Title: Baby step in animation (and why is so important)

Because I always tell them, if you're not able to do one single frame that looks really good they're not gonna be able to do the rest of it what makes you think you can do an interesting work cycle a jump or an animation right here you have to start with a very basic and and once you know they they prove to me that they're able to do it at the same time I always start with a very simple animation shot okay where you only animate the lower body okay I'll try to skip the basic work cycle because I've already have a work cycle tutorial in my in my channel but what i ask them to do using only the lower body start for example a simple exercise where your uh you know your your body move forward there's a few steps maybe change the shift the weight shift from left to right it turn the body and maybe walk backwards you know a little jump maybe something has to be super simple but at the same time i will push the student to to make it very very polished and that's that's what i want to achieve now that's what i'm expecting from the students if they came to me. I wanted to make sure that they can start with the most simple exercise but give me a great level of polish because if you cannot do a really good polish on a simple job, on a simple exercise, what makes you think you're gonna do a good job when you do a more advanced run and climb, run and jump, you know, a more advanced parkour shot or even a fighting which is a lot more complicated, involved two characters, you know. So that's the thing. I try to try to put in the mind of the students or the junior animator you know those kind of knowledge you always to go very very little take those little steps and I can I can tell it can be frustrating at the beginning but benefits you know it's it's there because if you learn the technique and how to do it on a simple shot then you will learn your workflow a proper workflow and you will go a lot faster when you'll do the next shot when you do something more complicated more advanced the parkour or whatever you want to do right but starting with an exercise only with the lower body the hip and the legs he allows you to to focus all you know small things and develop a good uh workflow okay guys so now i want to show you you know this shot done by the students of mine okay it's really really good really well polished even if it's very simple i hope you can get inspired by this even in this simplicity okay see you next time guys ciao so
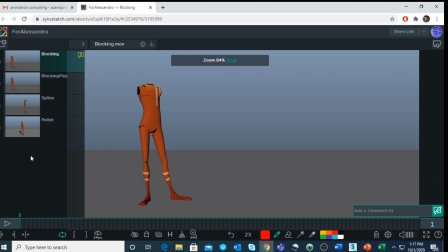this is the four stages of his progress okay the classic blocking blocking plus spline and polish if you are familiar with my channel you know uh my approach
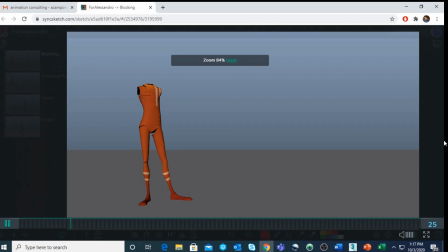okay we're gonna start with the blocking and even though if he did a really good job on this one uh there are a few notes that i wanted to to to share with you that he could have improved in this past um first of all is the major gap between these two poses
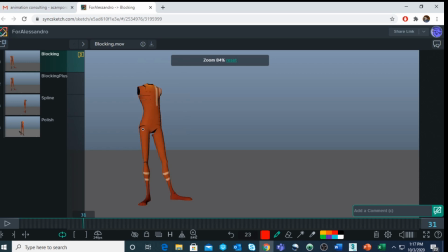okay there is a major one and you don't really feel at the moment the the down arc you know as anticipation to to start the walk which is kind of in important here as you can see for example after the big gap now the spacing tends to be very slow so there was a problem in the spacing here
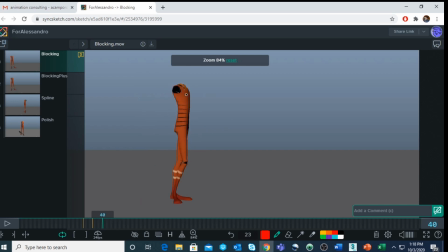and even the rotation the rotation is very stiff and then kind of lock in space the rotation of the upper body uh that is for example here see it's not moving much forward during the down position the body should be more forward here and bend the knee
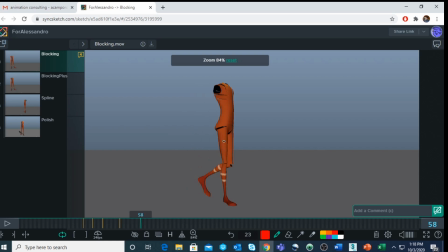a little bit more okay so you see it feels a little bit unbalanced in the part over there and but overall it's a it's a nice blocking
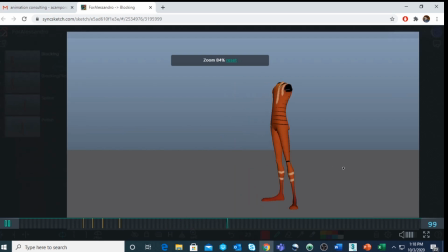as a start and the other thing it's it was kind of obvious it was towards the end that it goes really way too much back before
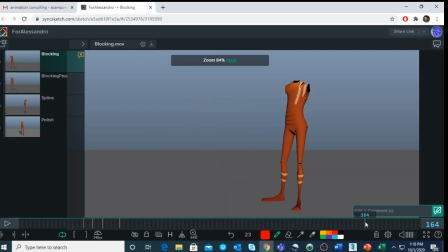uh settling in at the at the very end here it's like It's very unbalanced here and then here this post needs a little bit more of a push You know,
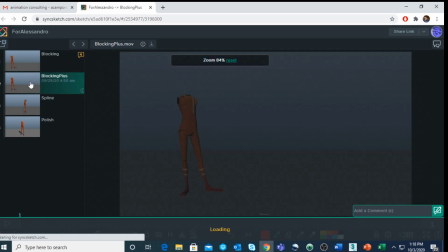but once I give him this feedback he moves to the to the blocking plus where he had actually more
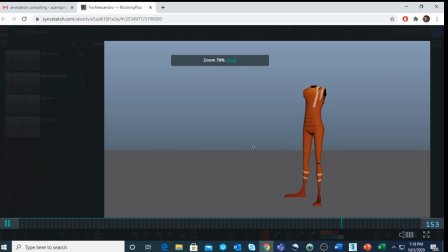Um, you know more in between as you can see and it already starts to be a little bit more solid Even though the very end it still looks kind of floaty.